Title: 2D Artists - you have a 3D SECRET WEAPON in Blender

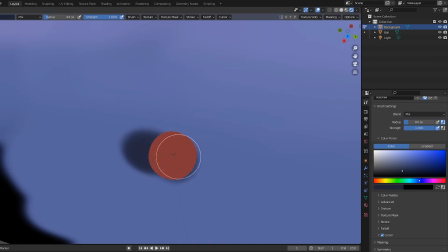(4:05)
And I'll continuously change my view as I work to make sure the scene is looking good from every angle.
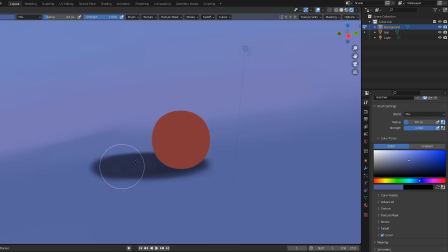(4:10)
This is for sure the biggest hurdle you'll face. Once you get used to it though, it starts feeling second nature.
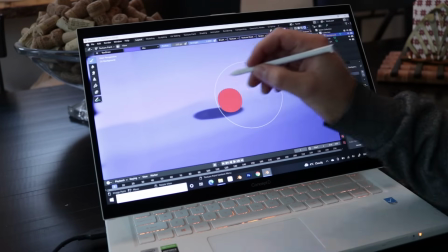(4:16)
I recommend mapping one of your stylus buttons to be a middle mouse click, that way you don't have to switch back to your mouse to move around.
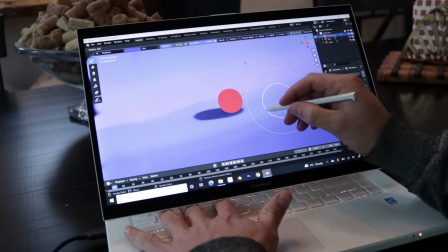(4:23)
I want to start painting the ball now, to do that I need to have it selected.
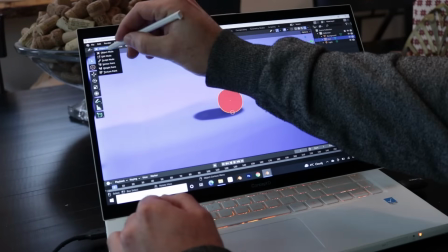(4:27)
So I'll go back to object mode, select the ball, then return to texture paint mode, then just painting and moving and painting and moving.
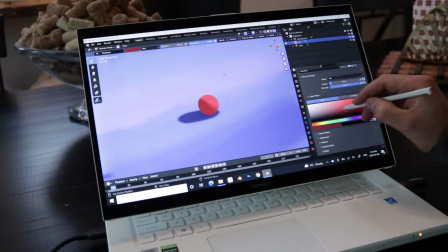(4:34)
I'm using all the fundamentals you saw at the beginning of this video, which of course I've covered in great detail in my other videos.
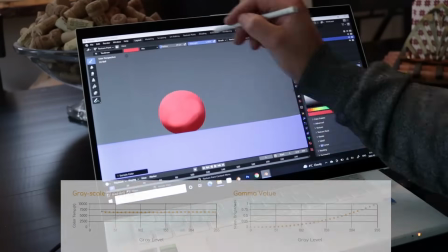(4:41)
Oh, and I should mention that you sample colors with S. The ConceptD screen, by the way, is totally reliable for values and color.
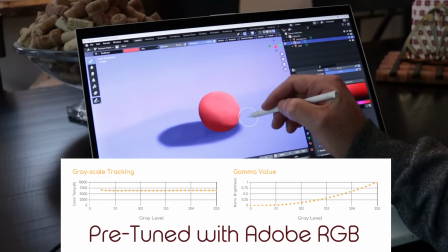(4:49)
This is something that an artist absolutely needs to count on with their device.
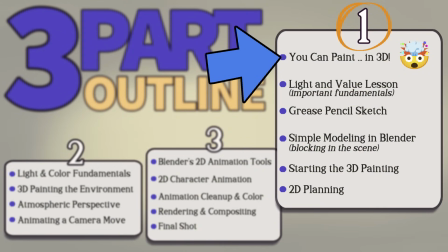(4:53)
Alright, now that I've whet your appetite with 3D painting, we can start our big art project. I'd like to begin though with an art fundamentals lesson. My environment for this project will be a graveyard.
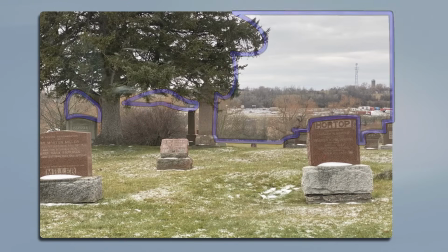(5:05)
Graveyards are cool, there's lots of opportunity for overlapping shapes to create depth, and the gravestones themselves are essentially just boxes.
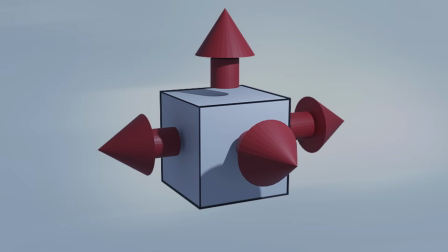(5:14)
Boxes have very clear planes, making them ideal for lighting and value practice.
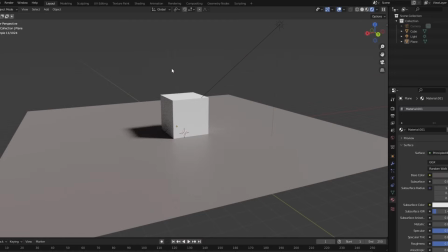(5:19)
Here in Blender I have a box, and this is my sunlight direction.
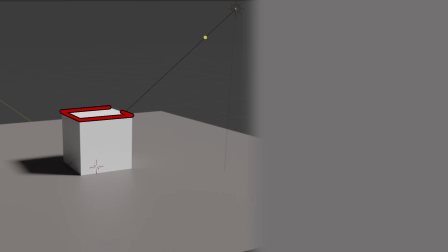(5:23)
The Sun is most directly hitting this top plane, so it gets a very light value.
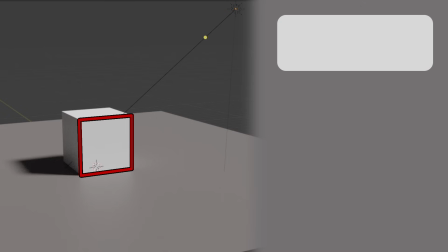(5:28)
The Sun is also hitting this plane, though not quite as directly. That's halftone.
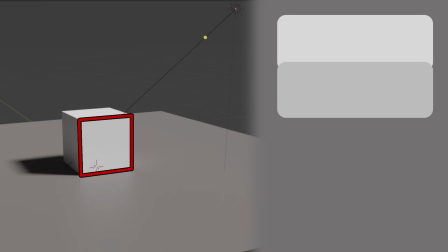(5:33)
Halftone is related to the first value because it's in light, though being a tiny step darker reveals its different orientation to the light. The third visible plane does not get hit directly by light. It's in shadow, and to show that we want go significantly darker.
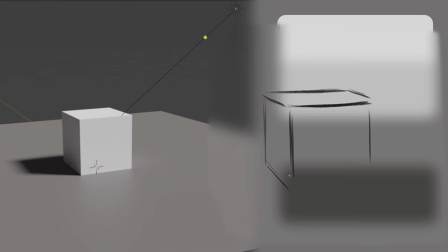(5:48)
It's always helpful to solidify these fundamentals with a quick painting.
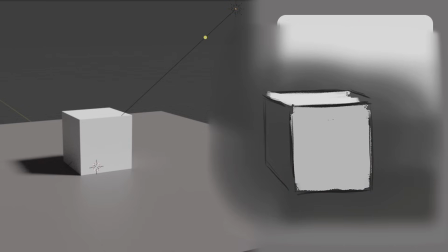(5:52)
This study is beginner level, it's just a box, but it does force you to do something that advanced painters do. Get those values to look like light. This is your chance to experiment with value groupings. How dark can a halftone get before it starts looking like shadow? How light can a shadow get before it starts looking like light?
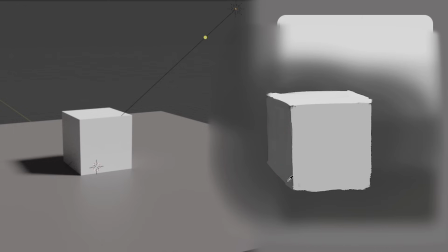(6:10)
These are things that good painters develop an innate sense for. And a box is maybe the simplest way to establish it.
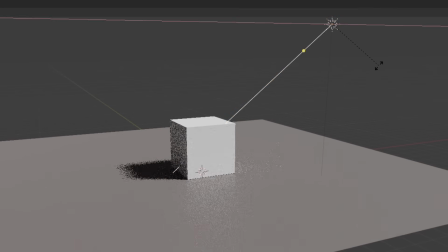(6:17)
Back in Blender, I'll grab the sunlight and tilt it so it's more like a late afternoon scenario.
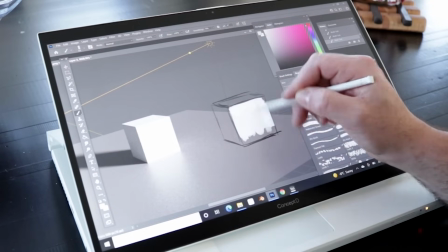(6:22)
Did you see what happened there? The two light values on the box flipped. So this plane is now my lightest value, and the top plane is the halftone value.
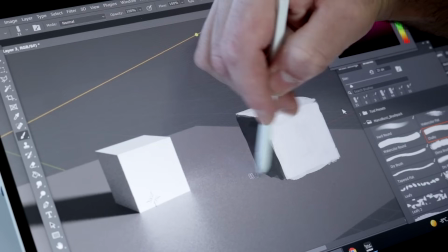(6:31)
The shadow plane is still the shadow plane. It hasn't changed. I'm choosing to group my cast shadow here with the form shadow.
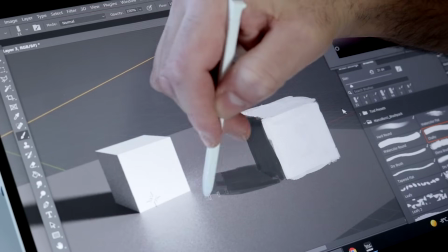(6:37)
This helps with easy readability. And I just want to say, the ConceptD Stylus feels really nice.
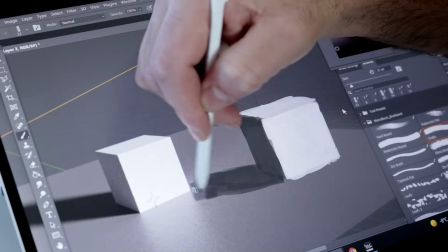(6:43)
It uses Wacom technology, and its quality is right up there with the larger tablets I use.
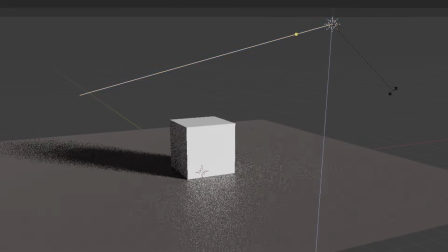(6:48)
Alright, so just getting the light on that box feeling solid, and let's try one more. This time I'll move the light to be coming from behind the box.
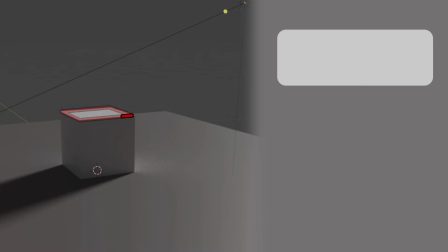(6:56)
And look at this! The top plane is now the only visible plane in light. These two planes are in shadow, and look how much they group together.
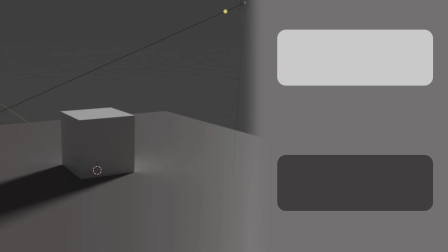(7:03)
You could paint both planes with one value. If you want a separation in shadow, typically those changes are subtle.
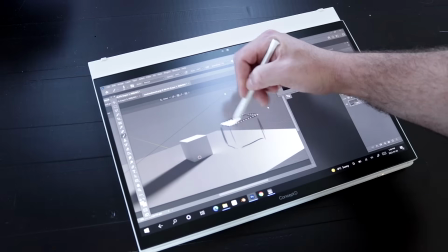(7:10)
That's because usually you don't want the shadows to look like they have as much definition as the light.
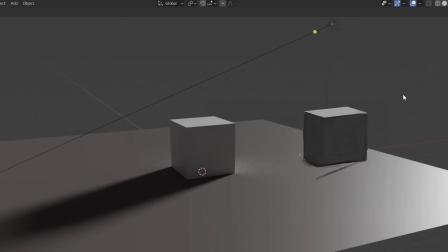(7:15)
After all, the light is what visually defines things for us. So it stands to reason that you can reduce that in shadow. Keeping the cache shadow value close to the form shadow values emphasizes that. It also helps with a bit of an atmospheric effect.
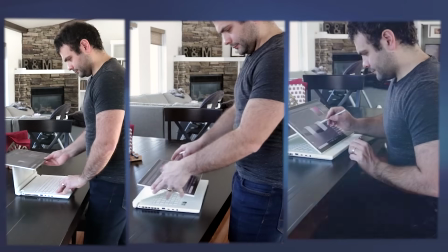(7:29)
You might have noticed that I was using the ConceptD easel feature in three different orientations.
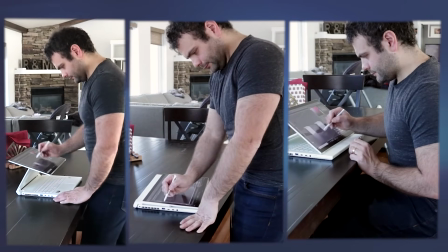(7:34)
This is really one of its strengths. It's able to accommodate your physicality and ergonomics really well.
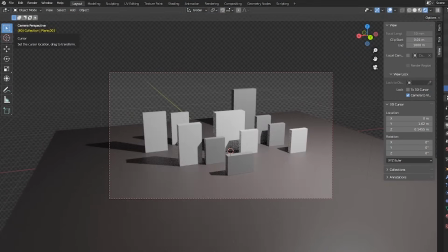(7:40)
Alright, more value study. I've come up with something here that approximates a graveyard, but I'm going to throw half of it in shadow.
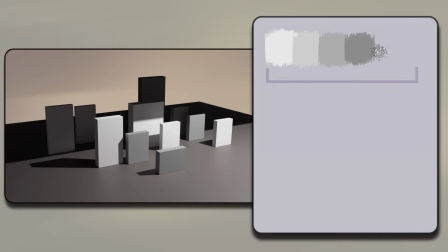(7:46)
Now we really have to think about value groups. This group covers the boxes in light, and this group covers the boxes in shadow.
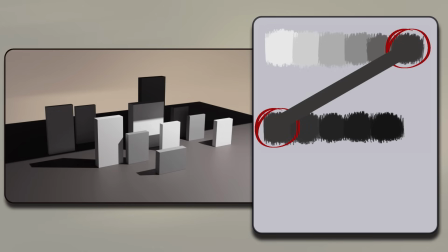(7:53)
However, these two values are the same. This is a common value organization strategy.
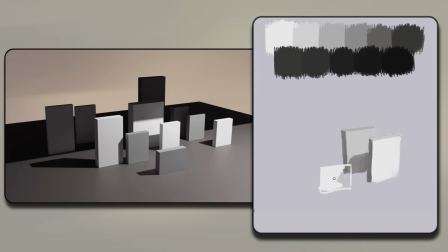(7:59)
That is, having the shadow of your light area be the same value as the lightest plane in your shadow area. There's an inherent visual structure to that. So, I'm doing a study of it here, and this one's a step more advanced than just painting a box.